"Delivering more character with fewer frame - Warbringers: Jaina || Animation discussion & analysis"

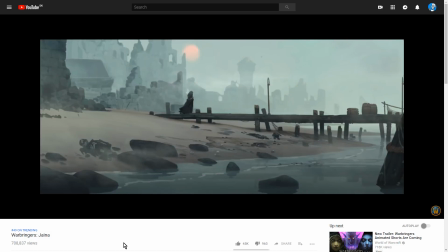(4:07)
And Blizzard, being Blizzard as usual, have done a really quality job with the things that they're given.
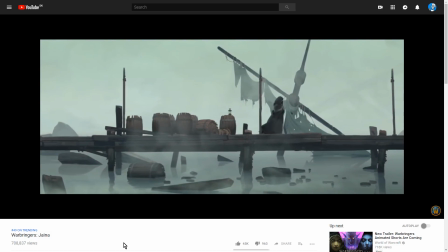(4:13)
Now, I would imagine that the tech that's underlying what's going on
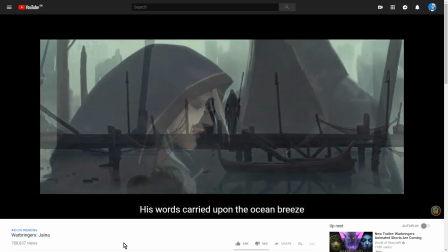(4:19)
in these shorts is probably very similar to the kind of technology that Riot Games use to animate their lock-in screens,
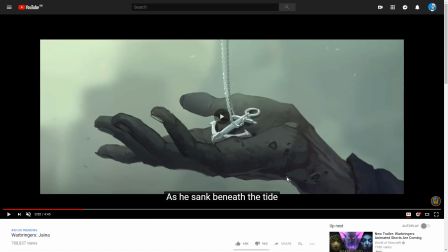(4:25)
or something close to it, because you can see, essentially, the animation that happens in these shorts, Like, as limited as it is,
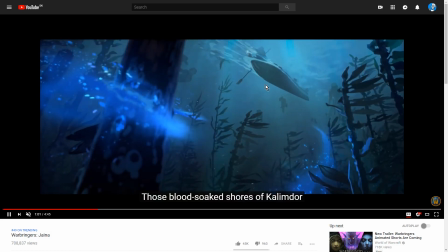(4:32)
it's essentially a matter of moving various aspects of the image in layers and just deforming them and,
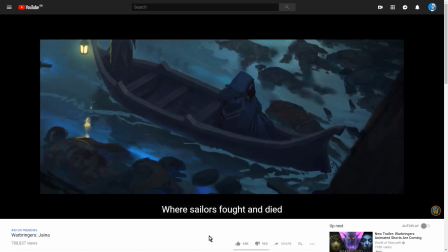(4:40)
you know, resizing them and adding effects on top of it. And that kind of gets you an affectation of a level of movement.
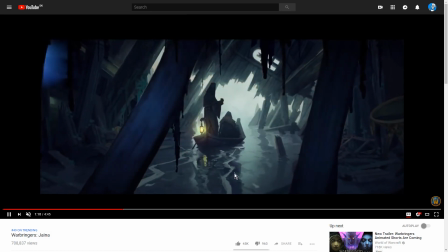(4:48)
And it has a kind of interesting effect because with stuff like, for instance, the boat gliding across the surface, you have this very smooth motion, the same thing with the ghosts that are haunting her.
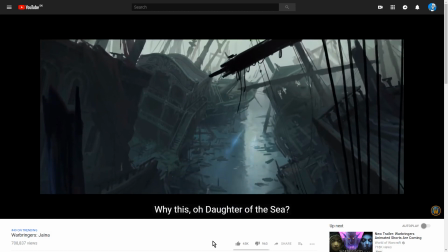(4:56)
But with character movement, you can see they just kind of fade from one frame to another Whenever she needs to change her expression,
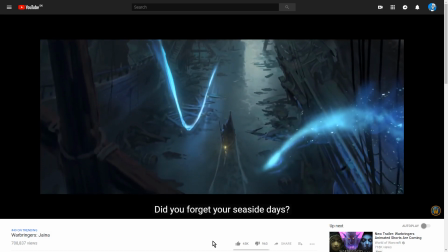(5:04)
whenever she needs to move They don't kind of slide her across the ground in the same way that they just let the boat kind of float across the water they
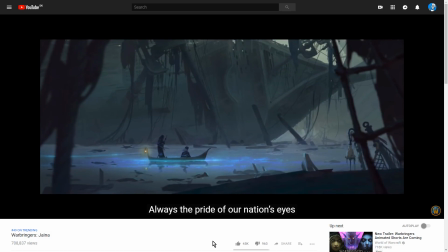(5:12)
they cut from one frame to the other in a kind of
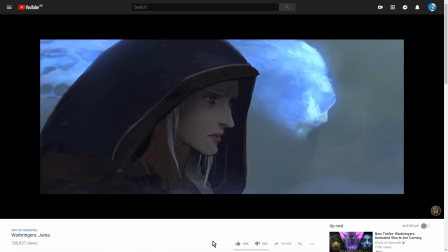(5:17)
fade out version of a slideshow and And it's honestly it's very effective and this is this is a great
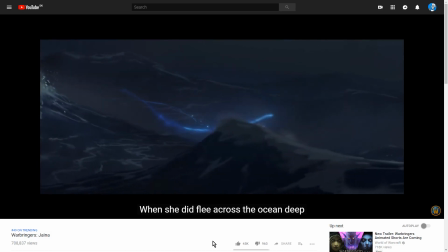(5:23)
demonstration of Something that I've been wanting to talk about for a while which like like I said It's not the number of
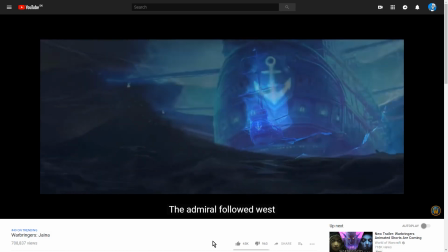(5:30)
frames you have that determines the quality of your animation It's how well you can use the frames that are available to you to
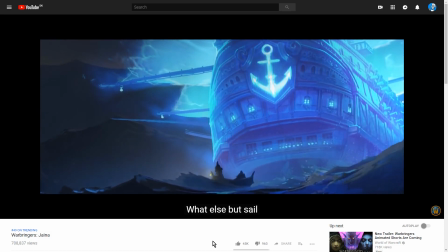(5:35)
tell an interesting and compelling story And one of the clever tricks they do for transitions like for instance here
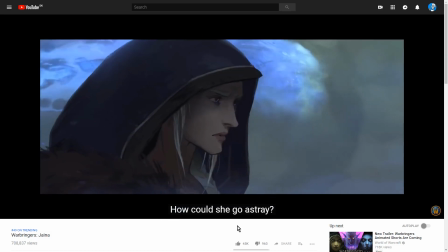(5:43)
Something I quite liked is the way that they use you can see as the ghost Runs out of frame.
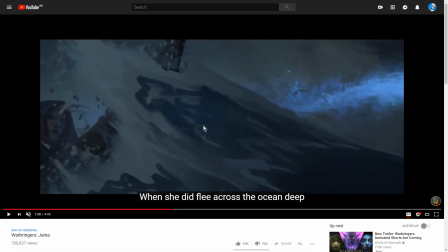(5:48)
Take a look what happens. The wave comes up. Boom. And then they use that wave as an excuse to cut. Like it's an excuse to change the perspective which has been very very focused up until this point.
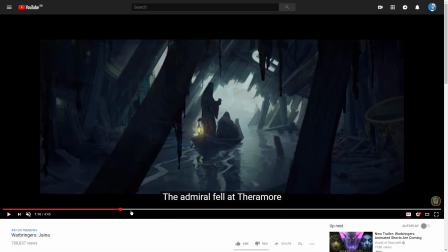(6:00)
It's been very tightly focused primarily on Jaina's perspective. It's been very close to her.
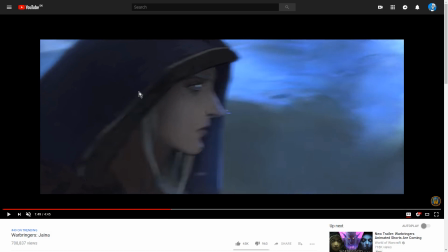(6:05)
But then at the moment when the ghost kind of takes control of the story, it it it it literally drags the camera with it as it moves.
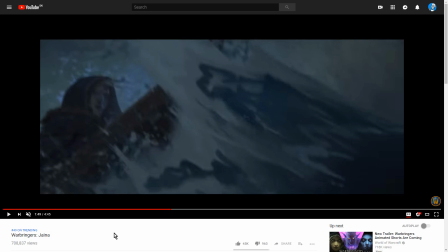(6:12)
Boom, the sea rushes in and takes control of the narrative, right? So the story is now not about just Jaina anymore.
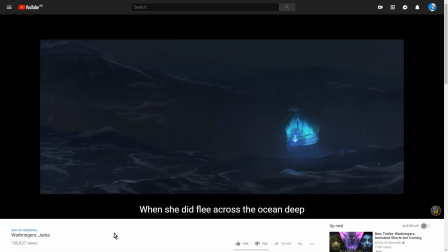(6:20)
It's about the sea, the enormous sea, and all of the ghosts and corpses that are hidden there.
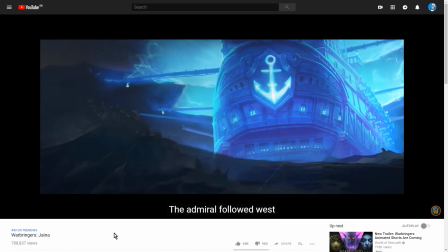(6:26)
All of the history which to which she is subject.
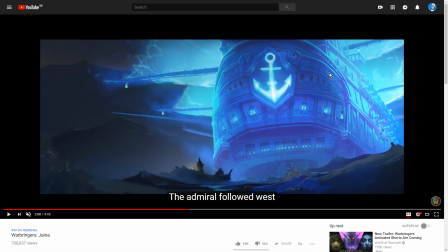(6:28)
And you can kind of see it happening in the composition here that this- this is very very very big, this is very large, and she is very very small. And the ocean, like, there's a- there's a peak of a wave like up here, and she's down here. So the frame, and this is again, it's about how well you use the frame.
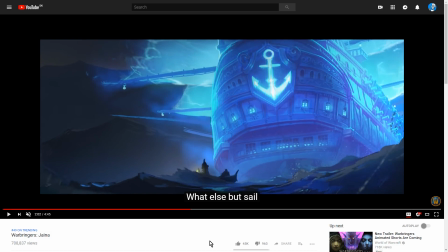(6:46)
And so this frame is communicating to us that the ghosts of the past that she's chasing, that history, is dwarfing her. It's overwhelming her. It's much stronger. It's much bigger than her.
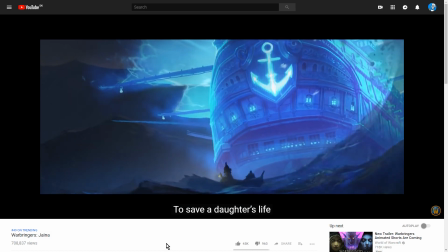(6:57)
And she's just a tiny little piece of it, a tiny little human trying to reckon with something big and powerful.
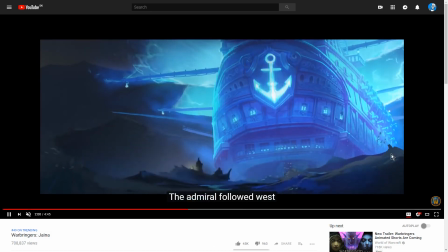(7:02)
And you can see they kind of do it again here with the wave transition that's about to come in from the right.
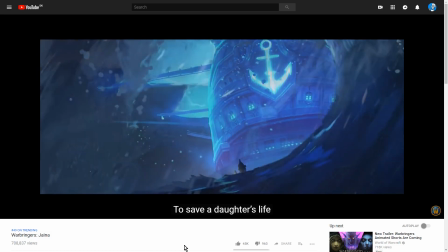(7:07)
See? as we move along. There we go. Boom. Using that as another excuse to kind of cut.
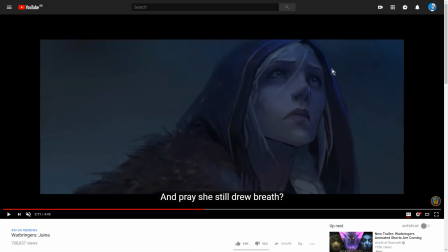(7:13)
And we come back down to Jaina's perspective and we can kind of see, yeah, she feels pretty overwhelmed by this as well. And this is, again, it's about how well you use the frame. And there's a really good expression going on here because it has this kind of complicated mixture of sorrow and wonder and humility.
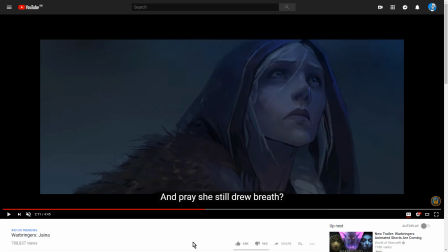(7:30)
Like this, this is not the expression of someone who's arrogant or feels particularly in control of what's happening right now.
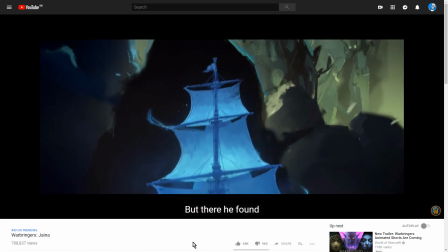(7:36)
This is someone who's kind of taking in what's going on and
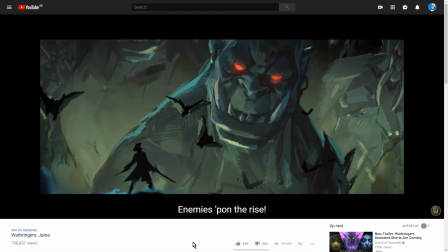(7:40)
being transported, you can see we get transported into kind of her fantasy, her memories of what happened.
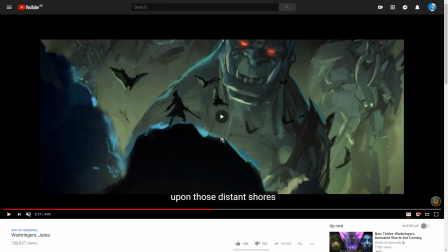(7:46)
And here again it's about how well you use the frame. Take a look at here.
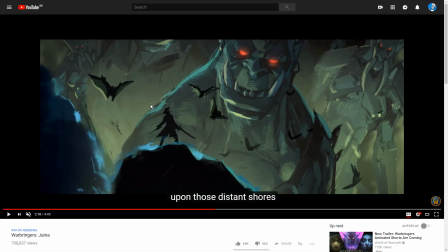(7:49)
We have Proudmoore himself, the Admiral, who's framed as this very tiny figure standing heroically against
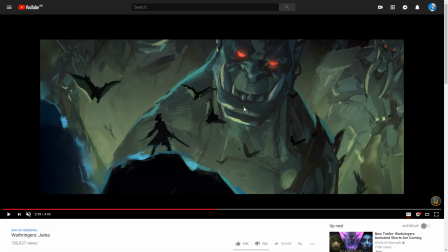(7:56)
literal mountain-sized orcs with glowing red eyes and just sort of deeply impersonal faces that just look
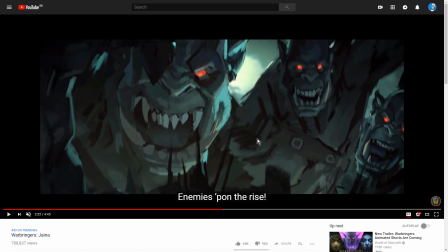(8:03)
Evil and this by the way is a historical revisionism as indeed we remember What proud Admiral Proudmoore did was he went to Kalimdor with a giant motherfucking army on a mission of extermination Like he came to murder all of them
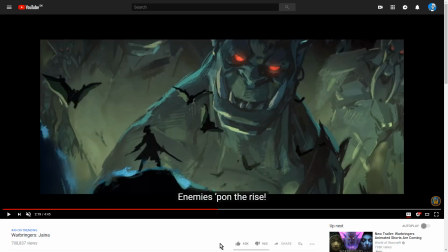(8:16)
But that's not the past that Jaina is remembering the past that Jaina is remembering the past that she's understanding is one of a lone man standing Overwhelmed against legions of very evil very bad very dark enemies
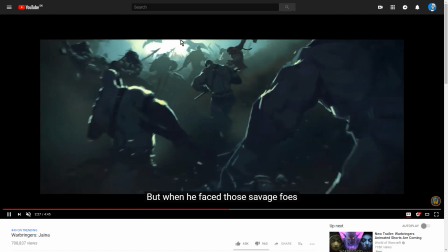(8:33)
And this is also a manifestation of her guilt for abandoning him. And you can see it here in this kind of hagiography where we have Admiral Proudmoore as
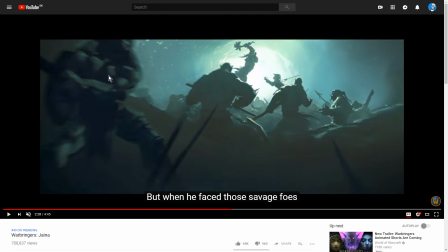(8:41)
the brave lone fighter standing against a horde of enemies coming upon him.
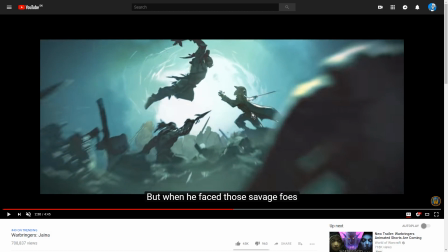(8:47)
And we can also see that in the lyrics, like when he faced those savage foes, la-dee-la-dee-la-da. And all the time we have this hagiography going on,
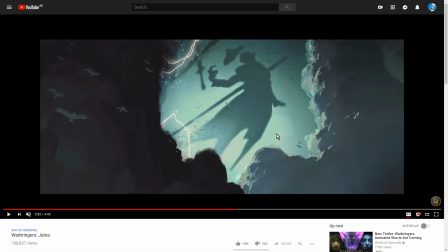(8:55)
this martyrdom for the Admiral that's happening inside of Jaina's mind, Which is being communicated to us just through the cinematography, right?
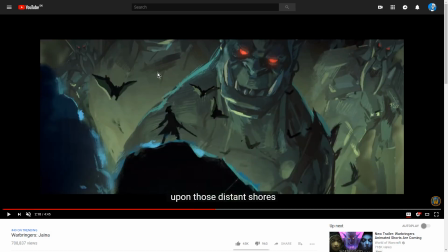(9:04)
Because imagine how different this scene would have been if Proudmoore Was the same size as the orcs, like if they were not overwhelming or if it had been Proudmoore with an army against an army of orcs, then we would have this equal clash between, you know,
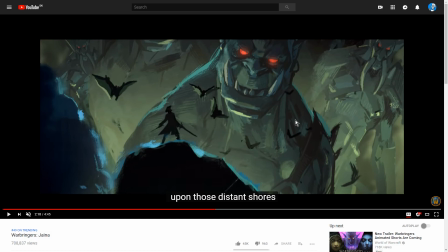(9:20)
between combatants that have some kind of chance against each other and that would be a very different narrative That would be a very different way to remember things,
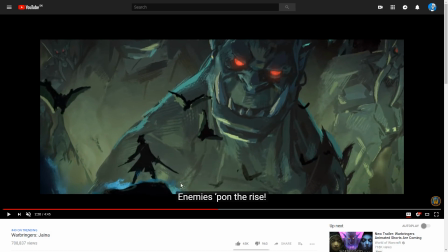(9:26)
but that's not what she remembers. What she remembers is her father alone, in desperate need of help against an overwhelming enemy,
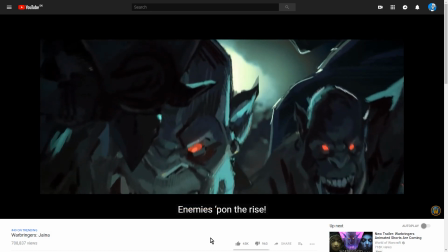(9:36)
again tying back into her guilt for abandoning him. And it's the same thing here.
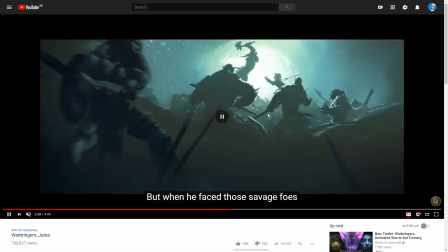(9:40)
Like, if an army of humans fighting against the orcs had been present in this image, then we would have been presented with an image of equals fighting for control, right?
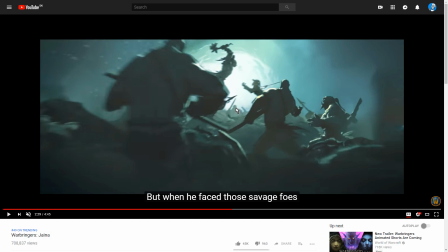(9:48)
A contest of equals where anyone could have won, and it would be kind of more okay not to rush to his side to defend him.
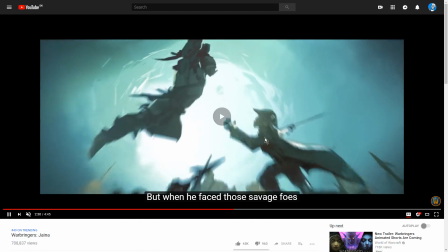(9:56)
But here he is alone, bravely standing upon a mountain of defeated enemies, you know, literally being overpowered.
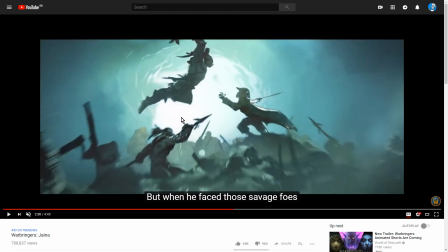(10:03)
Like, he's below the orcas above, classic symbol of dominance in filmic language.
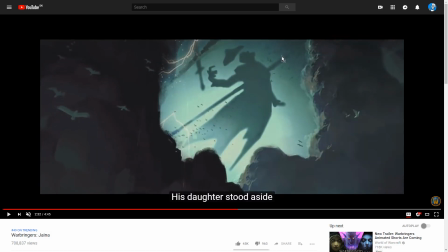(10:09)
And then finally this image, which I quite like, because notice something? He's not getting stabbed from the front. He's literally getting stabbed in the back as the lyrics go, his daughter stood aside. So there's a connection there between her standing aside and him getting stabbed in the back, i.e.
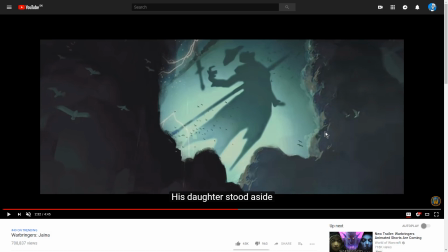(10:26)
She betrayed him and this again remember is all happening inside Jaina's mind This is how she's
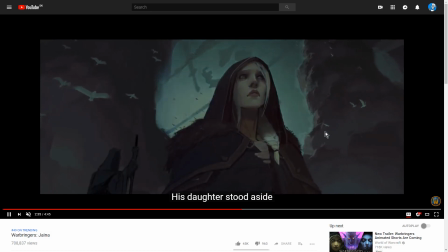(10:33)
feeling about the situation that she betrayed him by standing aside That spear is not from an orc as we saw,
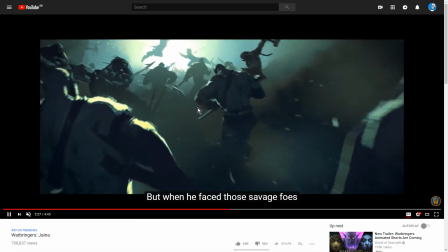(10:38)
you know, in in in the lineup of the stuff's going on here That was an axe the orc was wielding.
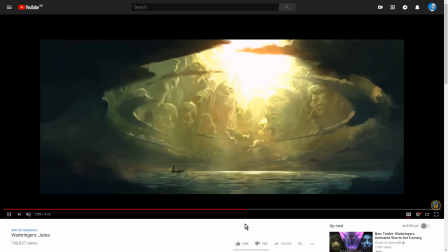(10:45)
No, the spear that is Jaina That is that is her spear stabbing him in the back and we can see it again here as the sky opens up
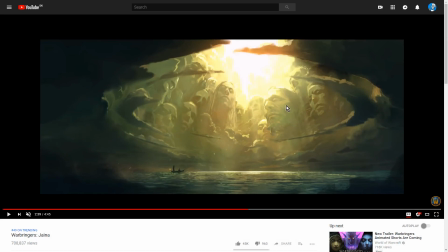(10:53)
This like these are martyred saints being anointed in the light of heaven That's that's very much the imagery that's going on here. This is like Simba's father appearing in the sky Remember who you are and It's just like from a visual storytelling perspective.
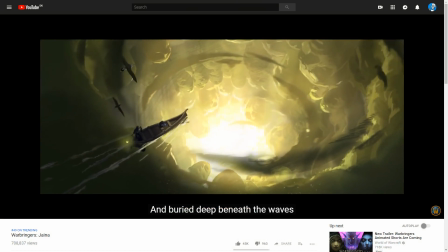(11:11)
It is so gaudy like it's so not subtle at all But
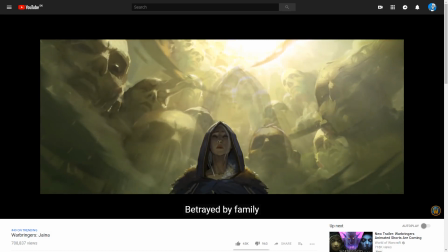(11:16)
it kind of doesn't need to be because here we are in the realm of feelings.
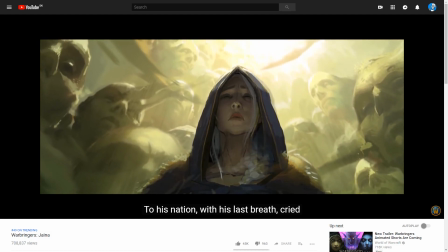(11:21)
We're not in the realm of fact We're not in the realm of thinking rationally or reasonably about things.